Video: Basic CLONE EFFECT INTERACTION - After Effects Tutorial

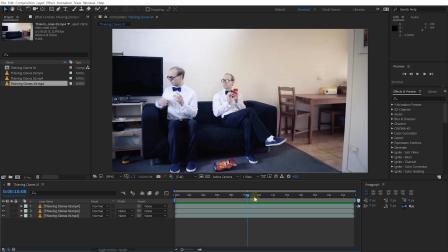683s
that's looking really nice now two things i quickly want to fix up let's select thieving clones o2 press u to reveal all of the keyframes select the keyframes of this mask and press f9 to enable bezier interpolation let's make that movement of the mask a little bit less robotic and just fade in
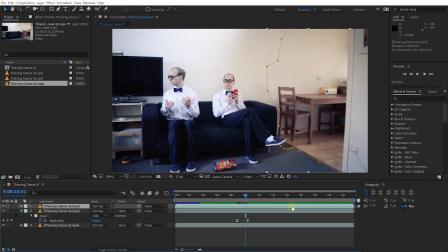700s
a little bit more smoothly let's also select clones layer o3 press u again let's select all of the keyframes and press f9 for
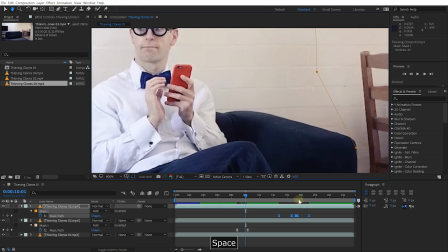708s
Bezier interpolation and let me just zoom in at the end here I did notice that there was a little bit of that nacho bag left so let's come to the last keyframe and make sure that the cursor is exactly on that last keyframe so hold down shift or press K to jump forward or J to jump
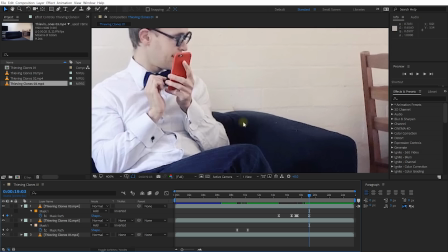723s
backwards to the last keyframe so we're snapped onto that and select the layer it's going to bring this mask in just a little bit more because
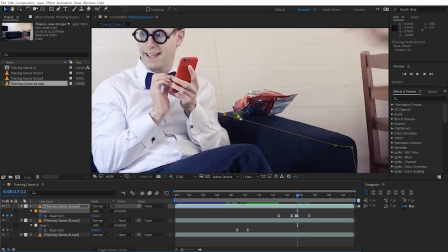730s
I can see it's just this is that corner of the nacho bag left which I don't really want so let's just bring this out a little
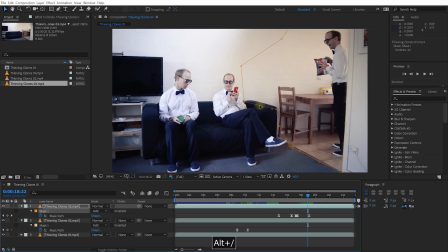738s
yep cool I think that looks better let's zoom back out select all layers control a or command and a press u to collapse them all finally I always recommend that you apply some color correction or color grading effects to all of the layers in your composition together what that does is similar to making
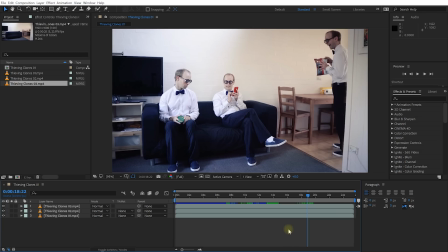754s
a sandwich you can have lots of different layers but until you put them through a common process like a sandwich press or a toaster that binds those layers together it's just clearly just separate layers similar with visual effects works with audio the same way if you apply the
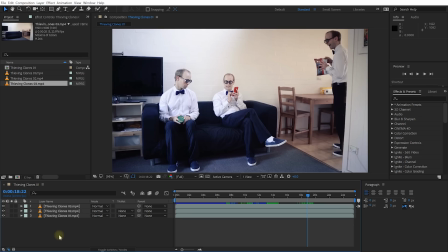770s
same effect to all of the individual elements they all kind of feel like they belong together just a little bit better so what I'm going to do is I'm going to
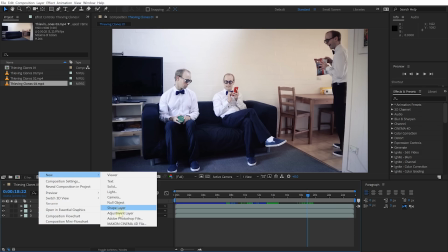777s
add some simple color grading and for that I'm going to create a new adjustment layer make sure the adjustment layer is at the very top of your composition and
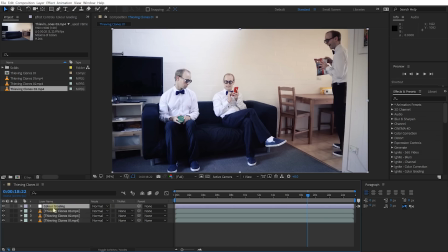785s
maybe I'll rename this as well to color grading and obviously you can apply whatever effect you want to this layer the one that i personally always like to use is the curves effect so let's grab that from the effects and presets panel and apply it to our color grading adjustment layer in the settings for the curves effect i just want to add a little bit of contrast so let's push up the top end of this curve
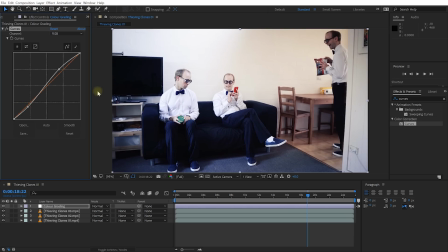805s
and bring down the bottom end just to add a little bit more contrast and let's add a little bit of color as well so change the channel over to blue for example i just want to add a bit of blue into the dark area so i'm going to click in the middle of the curve to lock that down right there and just going to bring up the bottom end just to add a little bit of bluish tint into all of the dark
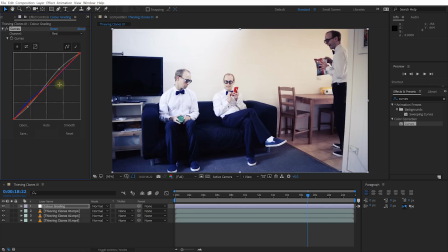824s
areas in my footage let's switch over to red because it nicely contrasts with blue again click in the middle to lock it down and i'm just going to add a little of red into the highlight into the bright areas of my footage so just push that upper curve up a little you can see you can obviously overdo it you get a lot of red don't want to go quite that crazy just a little bit so
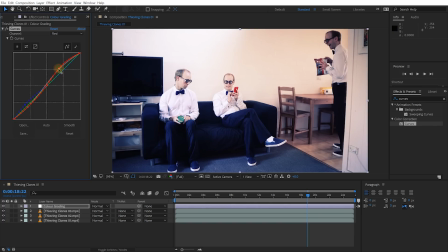842s
it warms up the bright areas of my footage just a little bit and i'm finding it's getting a bit too red so let's switch this over to the green channel again lock it down in the middle just push a little bit of green into the highlights as well so it's more like a
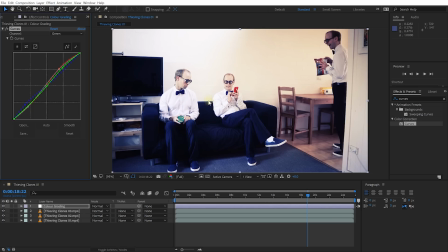855s
sunny day kind of feeling but quite contrasty it's quite a poppy image so this is without the curves effect that is with the curves effect and it just a it adds a lot of style that personally i like but it also binds those three layers together a little bit more and so the
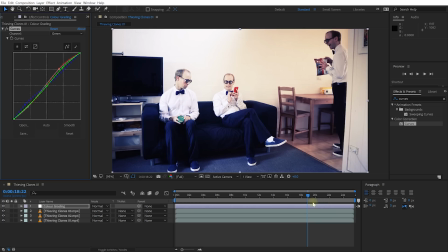870s
transitions and the masks and all the blending that we're doing is a little bit less obvious but now i'm really getting hungry for some nachos so let's rewind our composition and play back our final thieving clones effect.
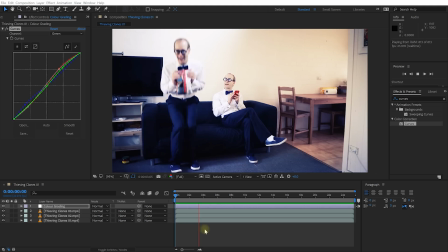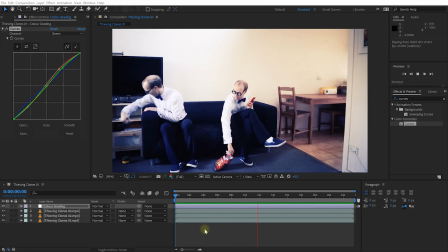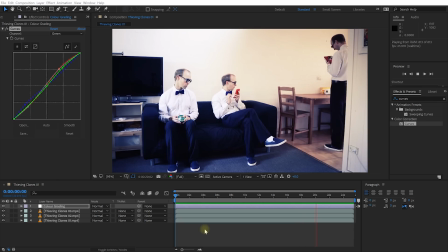You know how some people make this look elegant? All I'm making is a mess. And that's all there is to it.
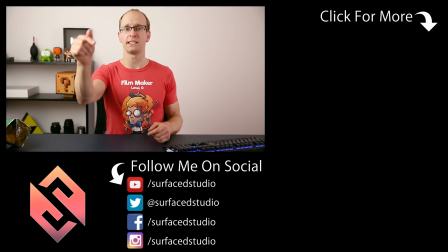922s
If you enjoyed this video please hit that like button, if you're new here please hit that subscribe button and as always if you do have any comments, questions or suggestions just leave them down in the section below.